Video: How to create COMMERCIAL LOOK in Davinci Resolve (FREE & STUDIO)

What's up everyone, it's Aparicio, and today we're going to be creating a commercial look in Davinci Resolve.
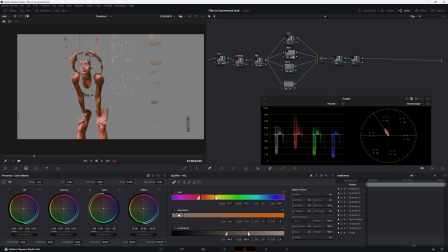(0:05)
Easy peasy. We're going to make the subject pop, we're going to maintain proper white balance, and we're going to make the colors pop in the image. That's what we're going to do. So with that being said, let's get right into it. Alright, so here we are.
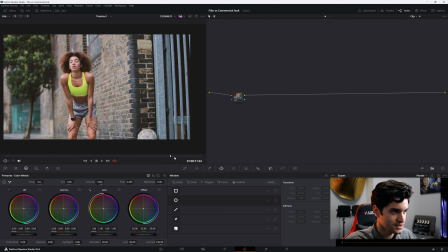(0:17)
This is our shot. We can go through it. You can see it. A girl resting from a workout. Alright, so let's just get right into it. I'm going to create 3 nodes here. Another node, I'm going to add a few parallels.
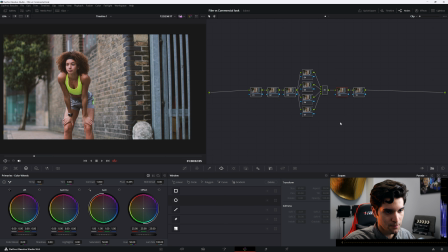(0:33)
Alright. And then I'll add a couple in the back end. There we go. So the first one, I always like to start with my primaries.
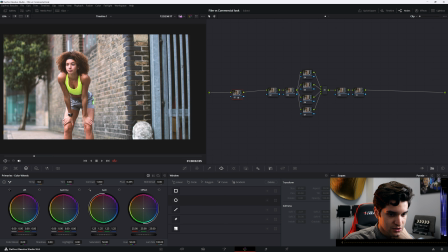(0:40)
So this is a commercial look. So we're going to keep everything super natural and super bright.
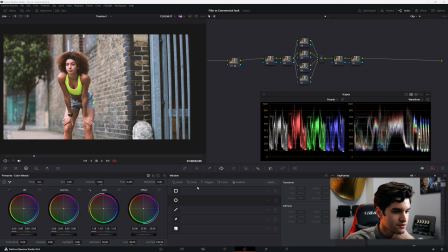(0:47)
Have my scopes open. Put the scopes right there. Alright, so let's go ahead and brighten the image up.
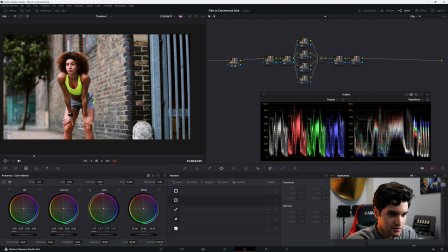(0:55)
I'm just looking at the scopes right now. I'm not even really looking at the image.
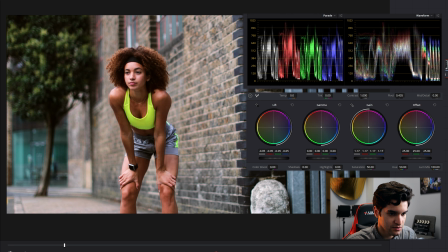(1:02)
So we're gonna put the blacks as far down as we can go without breaking the footage. And then the highlights you can keep around 896 for this commercial look. Alright, and then right here I'm gonna boost the contrast. Sweet.
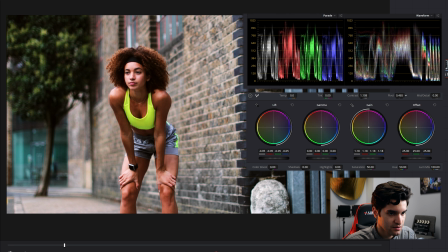(1:19)
And then I'm gonna come right here to pivot. And I'm gonna pivot towards the left.
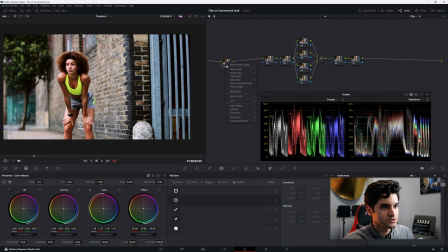(1:26)
Okay, favoring the highlights. Alright. So I'm gonna label that first node primaries. And then I usually put my curves node as the second one.
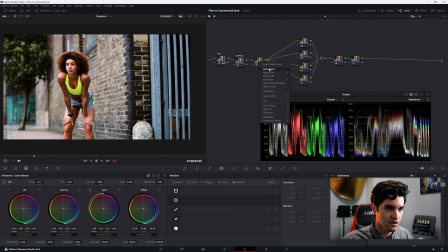(1:39)
I'm gonna leave it blank for now. Alright. And then I usually do my white balance in my third node. And so let's open the vector scope for this one. The shot is already pretty balanced.
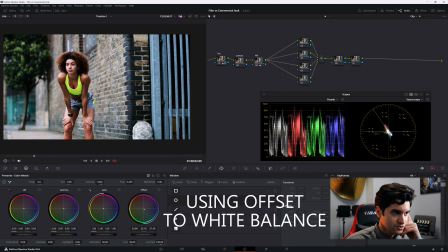(1:53)
I'm just gonna cool it. Your skin was looking pretty red. Everything was looking red. I like it right there. Cool, clean, and crisp look. If we look at the before and the after, we are definitely favoring cooler.
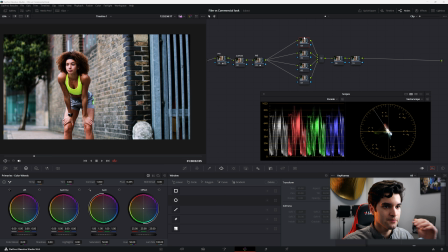(2:08)
Make it a little bit warmer. Okay. All right. So now I'm gonna qualify a lot of things here. All right. All right. So I'm gonna qualify her top. I'm just gonna label it top. That node. Pretty much one color here. So I don't think I'll qualify it.
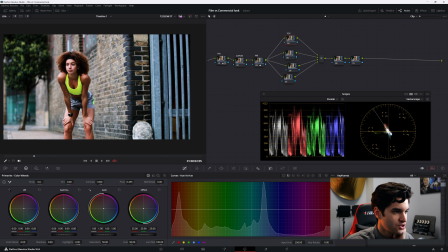(2:26)
I think I'll go to hue versus hue in the curves, and I'm going to select it.
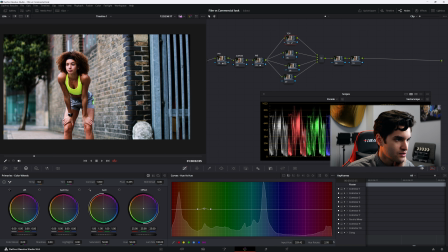(2:32)
I'm going to go down here to hue rotate, and I'm going to move it down. I'm going to create more separation from this and her skin. So I'm going to bring it down towards like the cyan blue.
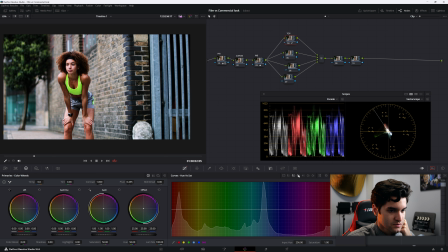(2:44)
And I think a little bit would be good. And then I'll go to hue versus luminance. I'll just bring it down a tiny bit. Second node, I'm gonna label that tree. And back here, I'm gonna go ahead and qualify this tree. Gonna click the highlight up here to see what I'm doing.
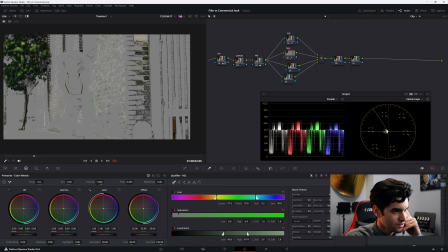(3:04)
And okay, it's getting most of the tree, but it's picking up a lot of other things in the image. We're not worried about that, not one bit. Boom. And then we're gonna add well, first we're gonna denoise it, put that around 8.
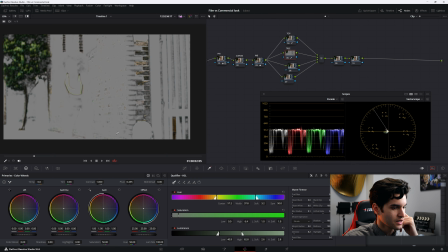(3:21)
I'm going to do the blur around 10. Alright, and then what I'm going to do is I'm going to add a power window right here, just so I can get this area where the tree is.
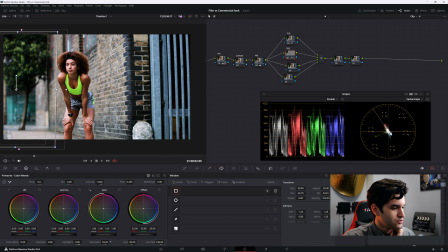(3:34)
Alright, let me click off the highlight, and I'm going to boost the saturation of the tree. I just want the colors to pop, okay? But obviously we want to keep her in focus, which we will toward the end.
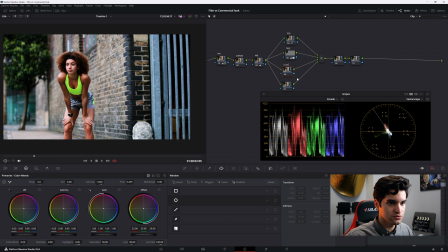(3:50)
I'm going to create another one. I'm going to call this one blue. Alright, so the blue back here, I'm going to select it, turn the highlight on.